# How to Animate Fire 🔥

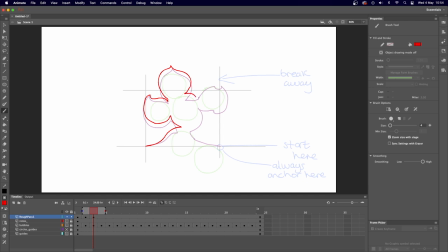So as these shapes kind of start overlapping and creating new kind of edges, that's good because we kind of want all these different things going on. So we can see this one's going to start coming up soon, so I'm just going to consider that in this drawing.
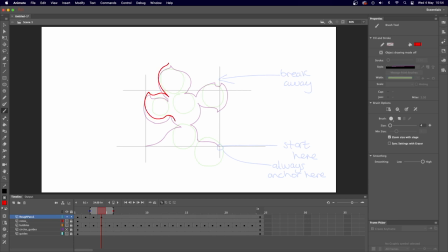Don't be afraid to add in kind of curves as well. So I'm kind of anticipating this circle is going to kind of push out in this direction.
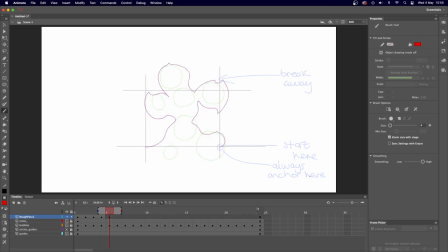So kind of just giving that a little bit of a breather space there. So this one in this particular frame has entered above this. So I'm going to break away this big chunk here into its own kind of little fireball.
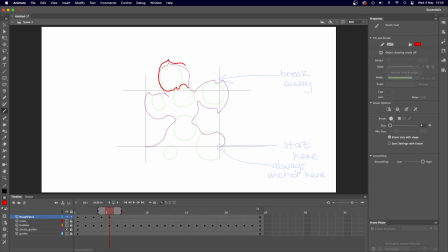So I'm going to introduce some little kind of cuts and nooks into that bit. So don't worry if your bubble kind of crosses over this little section here.
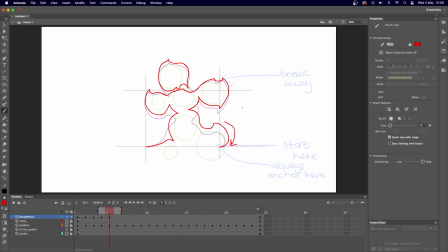Just kind of work with it, you know, just kind of treat this as like that convection current. So as it goes up, it's going to kind of swirl around like this. I might introduce just a slight gap here. So because there's like a big absence of space coming here, I might just introduce this and then we can kind of follow this little gap going up in the next few frames.
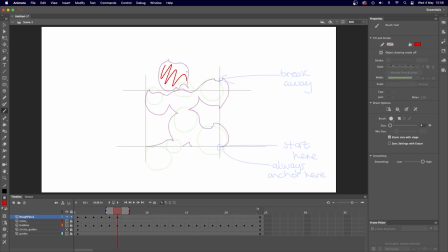So any sections that kind of break away from the main bulk of fire, these can kind of just gradually get smaller as the fire progresses and the animation progresses.
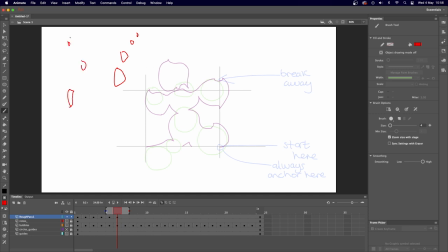And this will give this a kind of nice kind of ember look to it, and it gives these little kind of cinders that kind of just slowly burn away. So we're going to still have this section rising up, but we're going to have it just gradually get smaller,
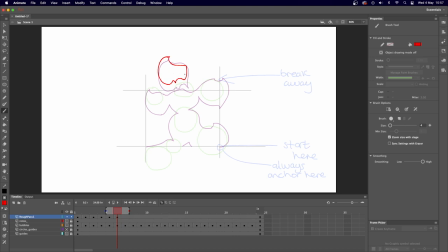and we can even break it into its own little bits as it goes up as well. Sometimes as well, I like to kind of break my own rules. This section here just feels like it's just barely clinging on to this main mass of fire, so I might just kind of cut that off in the main section as well.
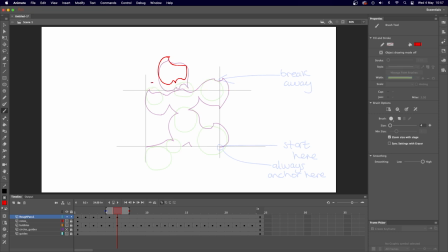Even though it's not above this main line, I just think it'll look better. So I'm just going to break that away here as well. And now we've got this kind of new shape kind of rising here. So again, curves with sharp corners and everything.
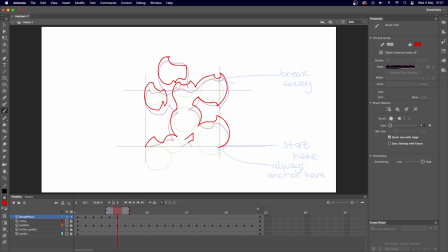So this little gap here, which I introduced there, I'm just going to kind of, again, treat it like there's this imaginary buffer going around all the edges of the circles here, and then that's going to rise up with the animation. So this section we broke off last time, I might just kind of have it kind of have this kind of action,
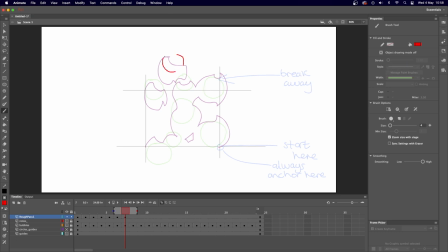so it's going to sort of rotate around on itself and get smaller. So I might kind of think about that shape as it's going and kind of just give it a little rotation as it shrinks. So it's kind of just slowly starting to rotate a bit. Give it that kind of convection.
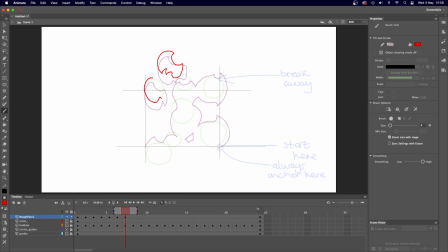Maybe a similar sort of thing with here. Might just kind of make that smaller as well. So you can see this bubble behind is broken off, so it's just slightly touching the thing. So I may, again, just break my own rules and kind of just keep that part of the main mass just for now.
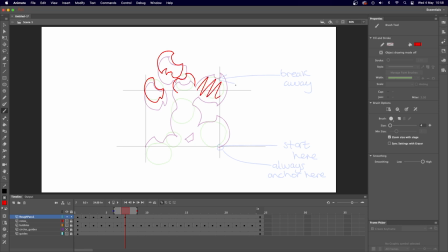And again, this one just feels like it's barely hanging on, so I might just break that one off as well. Yeah. Rules are made to be broken, is what they always say. Apart from, you know, things like don't drink poison and things like that. They're pretty good rules to follow.
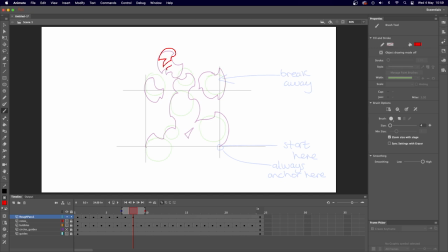Again, just keeping this little bit here. I might even break these two apart. And then they'll still be kind of rising up. Like that. I can do the same here. Not that, broken away.
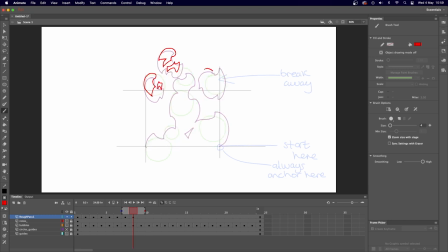Curves and straights, I think that's a good way to kind of think about fire. You'll kind of get used to it.